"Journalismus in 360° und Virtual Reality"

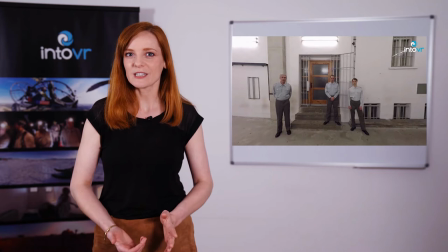Und ich kann Menschen auch in die Zeit zurückversetzen. Ich kann sie an einen Ort bringen, den es so gar nicht mehr gibt. In die Vergangenheit, in die Geschichte. Aber dazu später mehr. Aber wir sind ja Journalisten. Wir geben uns natürlich nicht damit zufrieden, einfach nur alle Orte dieser Welt zu bereisen und sie in 360 Grad abzufilmen.
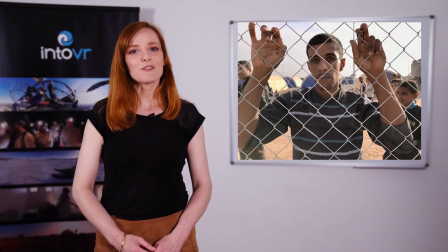Das wäre dann irgendwann erledigt und ein bisschen langweilig. Wir wollen Geschichten erzählen. Und Menschen interessieren sich für Menschen, für andere Geschichten, für andere Schicksale und nicht unbedingt in erster Linie für eine Technologie. Und deswegen ist es wichtig, uns zu überlegen, wie können wir in diesem Medium wirklich gute Geschichten erzählen. Nun ist das Medium gar nicht mehr so neu und wir haben in den letzten Jahren sehr viel gelernt und sehr viel Erfahrung gesammelt in unterschiedlichen Arten des Storytellings im 360 Grad. Und drei davon kann ich mal beispielhaft einführen, um so einen kleinen Überblick zu gewinnen.
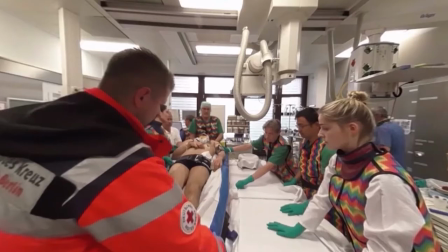Die erste, die nenne ich immer gerne, you are there, du bist da.
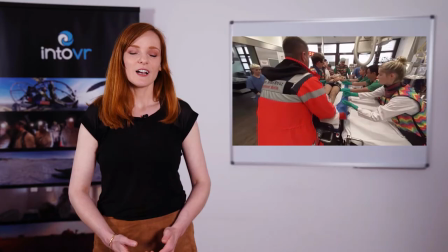Hier in dem Beispiel ist der Nutzer mit dabei, während in der Charité ein Patient versorgt wird.
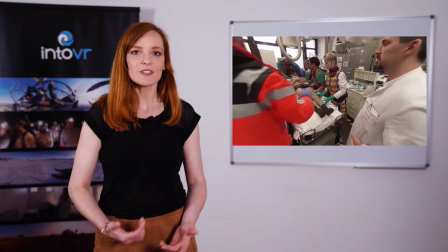Also ich stehe als Nutzer in diesem Raum und kann alles miterleben, alles mitverfolgen, wie dieser Patient eingewiesen wird, behandelt wird und am Ende entlassen wird.
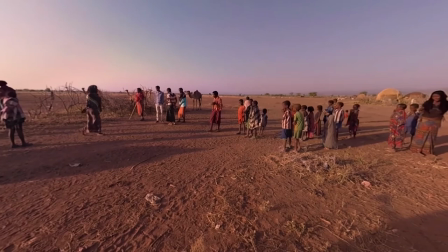Hier zum Beispiel bin ich als Nutzer in Äthiopien in der Afa-Region,
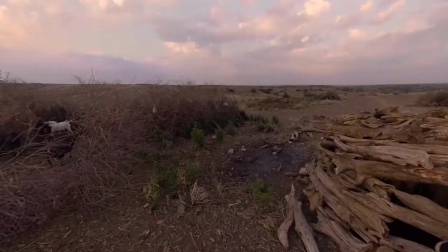in der Gegend der Erde, die am heißesten ist, wo noch Menschen wohnen. Und ich erlebe mit, wie diese Menschen in Dürrephasen darum kämpfen, zu überleben.
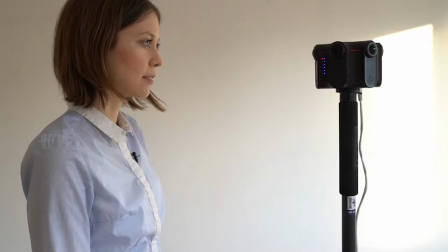Die zweite Form nenne ich gerne You are my buddy, also mein Kumpel. Das heißt, da kann ich als Journalist mich auch vor die Kamera stellen,
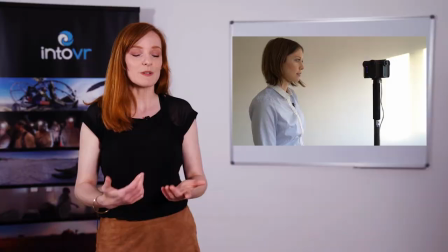mit der Kamera sprechen und den Nutzer behandeln, als wäre er sozusagen mein Tourist und ich bin sein Reiseleiter durch den Film.
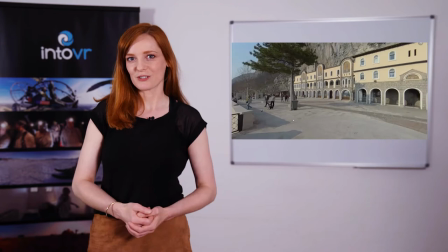Ich kann ihn also direkt ansprechen, ich kann ihm helfen mit der Navigation, ich kann seine Aufmerksamkeit lenken und ich kann ihn wunderbar durch die Geschichte führen. Die dritte Form, die können wir nennen, you are somebody else. Also du schlüpfst in die Schuhe eines anderen als Nutzer.
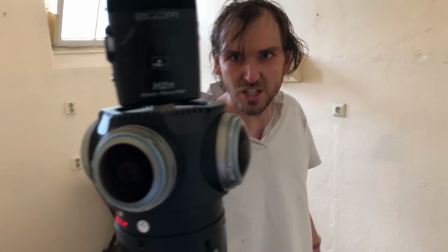Das heißt, wir geben dem Nutzer eine ganz bestimmte Rolle. Hier kann ich sogar mit Schauspielern arbeiten, die mich als Nutzer ansprechen oder bespielen.
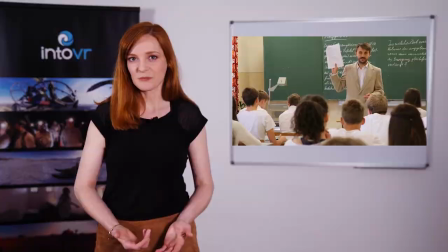Oder ich gebe dem Nutzer die Rolle eines Schülers in einer DDR-Schulstunde und kann auf diese Weise Geschichte vermitteln.
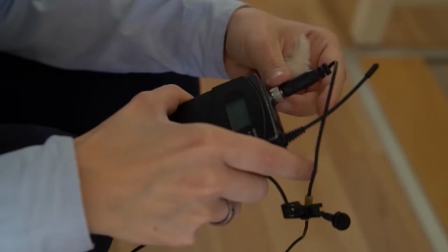Das ist total super! Das funktioniert mega!
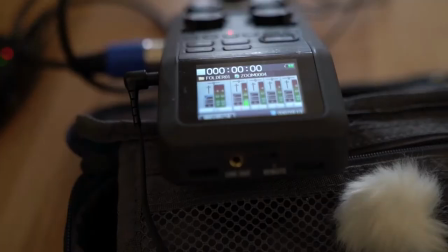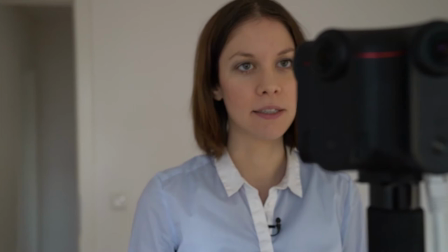Du bist gleich Teil einer Schulklasse sein und Situationen nacherlebend, die so oder so ähnlich zu DDR-Zeiten in der Schule stattgefunden haben.
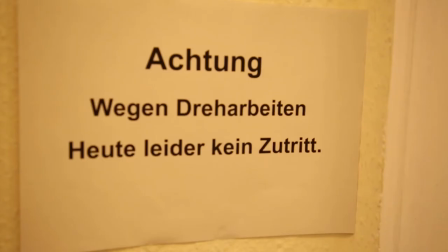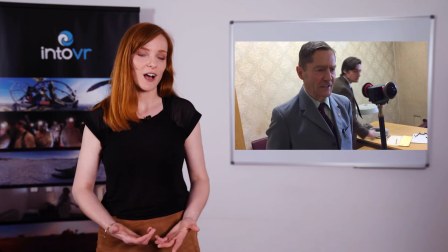Oder ich kann eben ein ganz besonders emotionales Geschichtserlebnis schaffen,
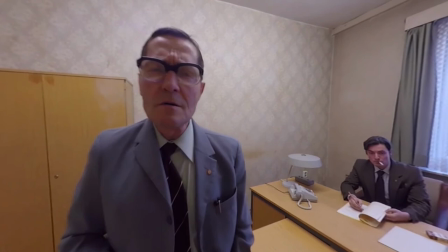indem ich mal Nutzer wie in diesem Beispiel in die Rolle eines Stasi-Häftlings versetze.
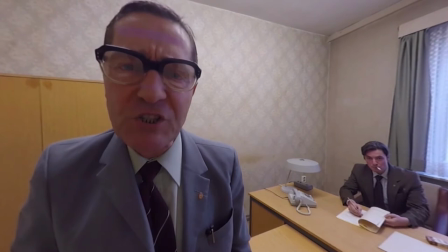Was wollten Sie in der Hauptstadt der Deutschen Demokratischen Republik?
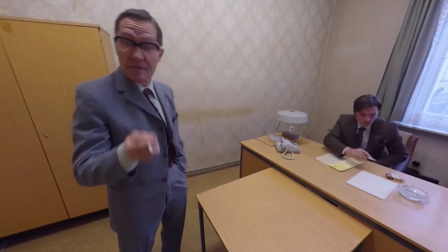Und bei dieser Geschichte haben wir mit der Gedenkstätte Hohenschönhausen zusammengearbeitet und auf Basis von historischen Fakten,
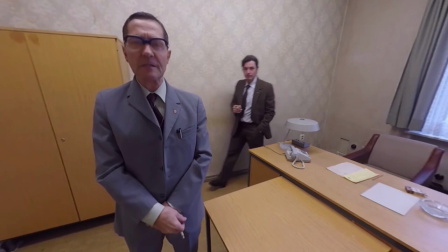auf Basis von Augenzeugenberichten und Protokollen eben versucht, für den Nutzer nach erlebbar zu machen, was es bedeutet,
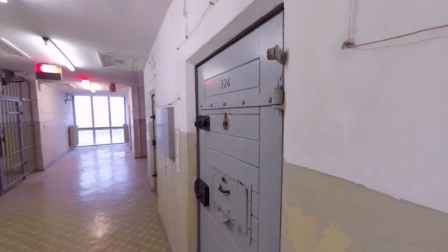plötzlich in diesem Stasi-Gefängnis zu landen, nicht zu wissen warum, nicht zu wissen, für wie lange und nicht zu wissen, was als nächstes passiert.
Gesicht zur Wand. Kampsen.
Und dieses Beispiel macht besonders deutlich, welche Kraft das Medium hat.
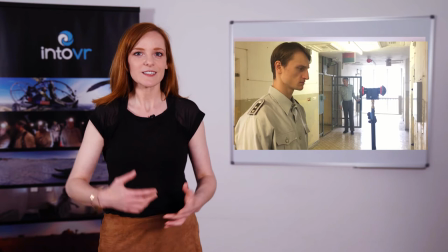Man muss sich das vorstellen. Die Schauspieler in diesem Film haben mit der Kamera interagiert.
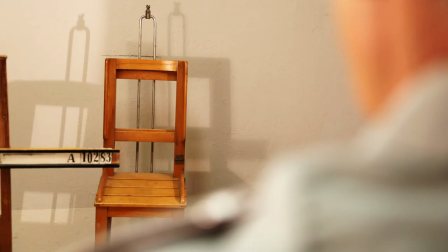Das ist ein ganz anderes Arbeiten als mit einer klassischen Videokamera. Ein Beispiel, wenn man sich jetzt diese Szene anschaut, das ist ein ganz klassischer Overshoulder-Shot,
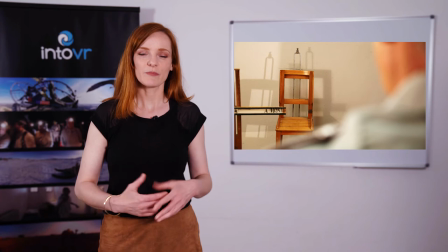Und wir sehen den Stuhl im Fotografieraum, auf dem der Nutzer sitzt. Die Idee war also jetzt, für den Nutzer nacherlebbar zu machen, was heißt das, wenn man plötzlich in diesen Raum kommt, man wird fotografiert und man ist von Wärtern umzingelt.